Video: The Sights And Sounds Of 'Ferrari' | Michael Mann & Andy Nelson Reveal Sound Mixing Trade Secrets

What is the one thing about mixing that people don't understand?
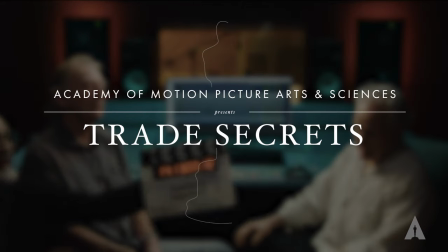In this particular film, the dialogue, we have two major issues. One is that everybody's, I had to decide what kind of accent we should have. And I decided that everybody should be speaking American English with an Italian accent, as if they were native-born Italians in America to learn English. But it also brings with it a question of intelligibility. I decided that place names should be in Italian and proper nouns should be in Italian and spoken Italian.
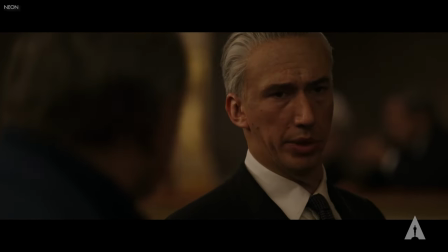[0:38] And this outside capital will magically bestow its favors upon Maserati.
What did that pose for you in terms of intelligibility and, you know, how the dialogue tracks came in?
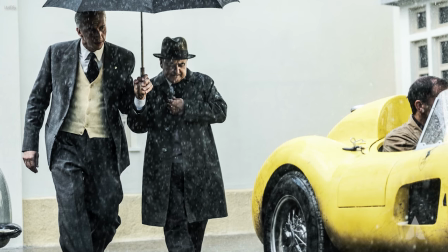[0:50]
When we were working together, you were also very aware of cadences, of how an Italian style would drop off more at the end of the sentence and things. So we did quite a lot of volume manipulation with certain syllables as well at the ends, too. And you really are talking about syllables, because we would drop just the very end of a syllable of a word. I recall that we found that sometimes shortening a vowel, if an accent wasn't quite right,
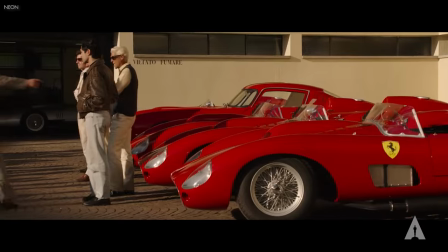[1:12]
particularly on an American actor speaking Italian-accented American English,
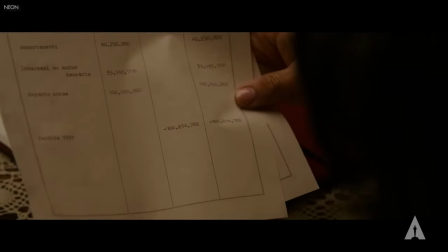[1:17]
if the accent wasn't right, it was typically because they were drawing out like an A,
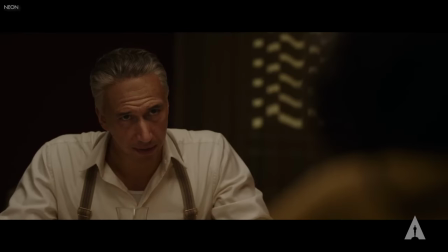[1:22]
this word Chicago, Chicago. When you and I first worked together many years ago now, we could never do that on film, because we couldn't get in that close on the magnetic tape.
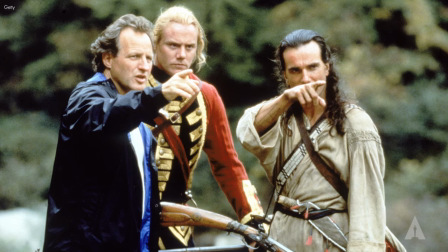[1:33]
It was our first film, Heat. I came in right at the very end of Mohicans, but Heat was the one we first worked on together, yeah. Thinking of Modner itself, one of the fun scenes that I enjoyed doing the most for the sound was actually the Maserati time trial.
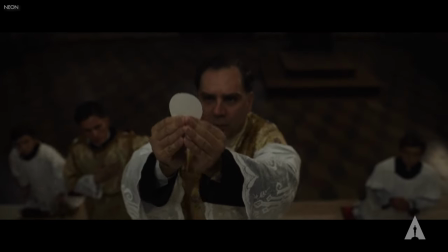[1:45]
I can't remember if it was fully in the script like that, where we were cutting backwards and forwards to the church, with the Mozart going back onto the Maserati.
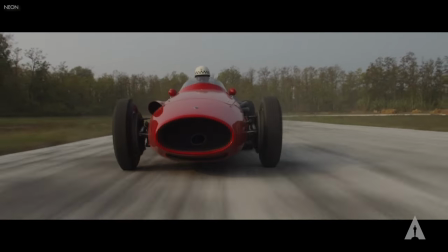[1:51]
The beauty of that, with the rawness of the engine, the gorgeous vocal, the gorgeous singing.
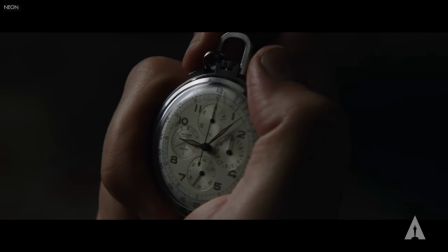[1:56]
And then, of course, we introduced all the fun of the stopwatches. They were at church, but really they were listening to them.
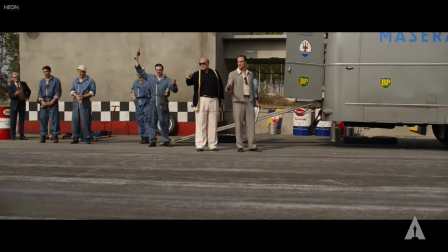[2:01]
They heard the gun go off for the beginning of the time trial, and they all switched their watches on them. And that was such a great sort of juxtaposition of all those different sounds. It was definitely one of the most fun things to do. The opera scene was also a very special moment, I thought, for sound, because it was a little opposite of what we would normally do.
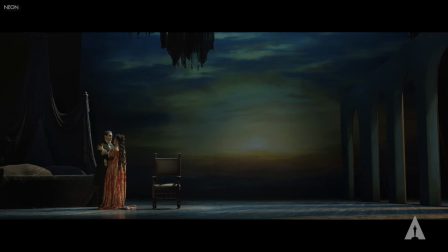[2:18]
We started in the opera house. We hear the distant singing, which Laura's hearing because she hasn't gone to the opera.
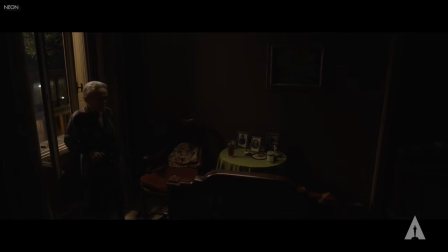[2:24]
Analgesa's hearing, and she's not there. We cut to the Opera House, we hear it in its beauty. And by the way, they were recorded live singing.
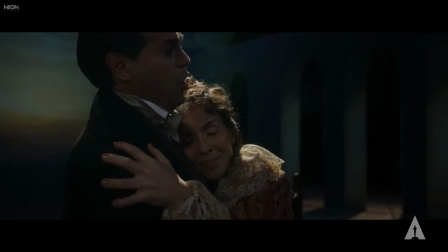[2:33]
So that was a challenge, but again, very authentic. Then we go on stage with them and we dried it all up. We took the reverbs down a lot, so we weren't suddenly in the Opera House anymore.
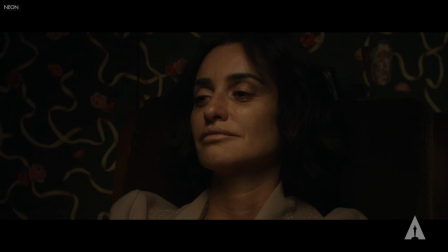[2:45]
We became more intimate. And I think that was an interesting choice that you asked me to do, but it worked so beautifully because now suddenly you've lost a performance and you've gone into what they're all thinking.
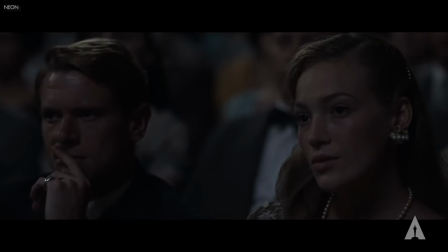[2:55]
As you cut to each person, as you see their eyes you can read something into that. My design for that scene was to invert the performance. I wanted opera singers lit as if they were the subjects of the scene and not the actors.
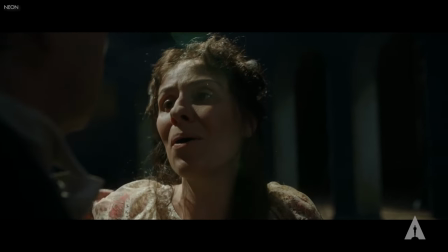[3:12]
And the camera work is very intimate, it's very verite right in their faces, as if the two characters were the most familiar with the tenor and the soprano singing the aria from Traviata.
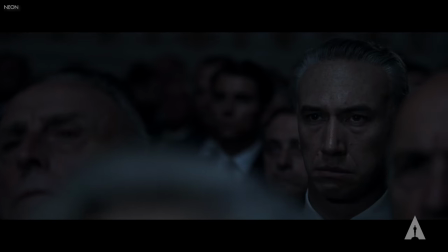[3:24]
Then the audience, our characters, Enzo Ferrari, Linda Lardy, Michelle Dean Woodley. What opera does to you, it invokes memory. And then what's most alive is their flashbacks and what they're recalling.
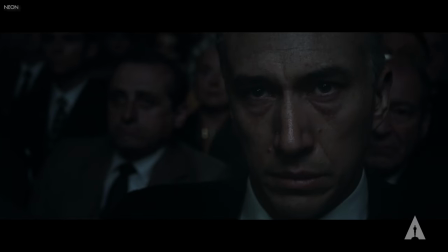[3:35]
And each one, it became an opportunity to explore the backstory in totally emotional terms of young Enzo Ferrari,
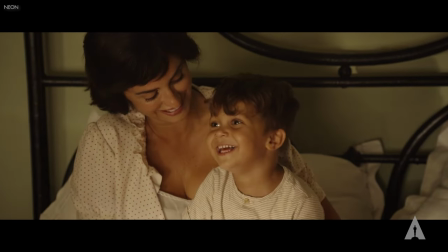[3:44]
a young Lara when Dino was three,
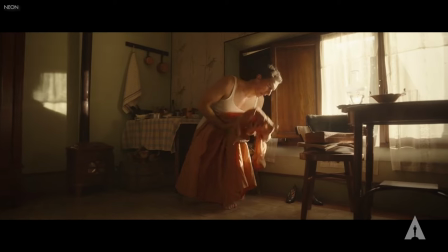[3:47]
four years old and Enzo's dancing with the dress in the 1930s and he's singing part of the the aria.
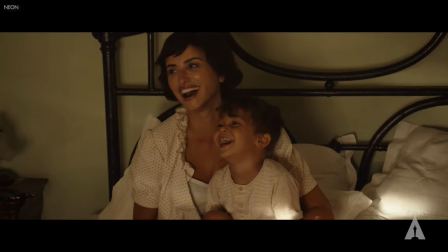[3:55]
So it's like a three-way perspective all of which has been cut through with a savage red car racing at you very abrupt cut to the French Grand Prix.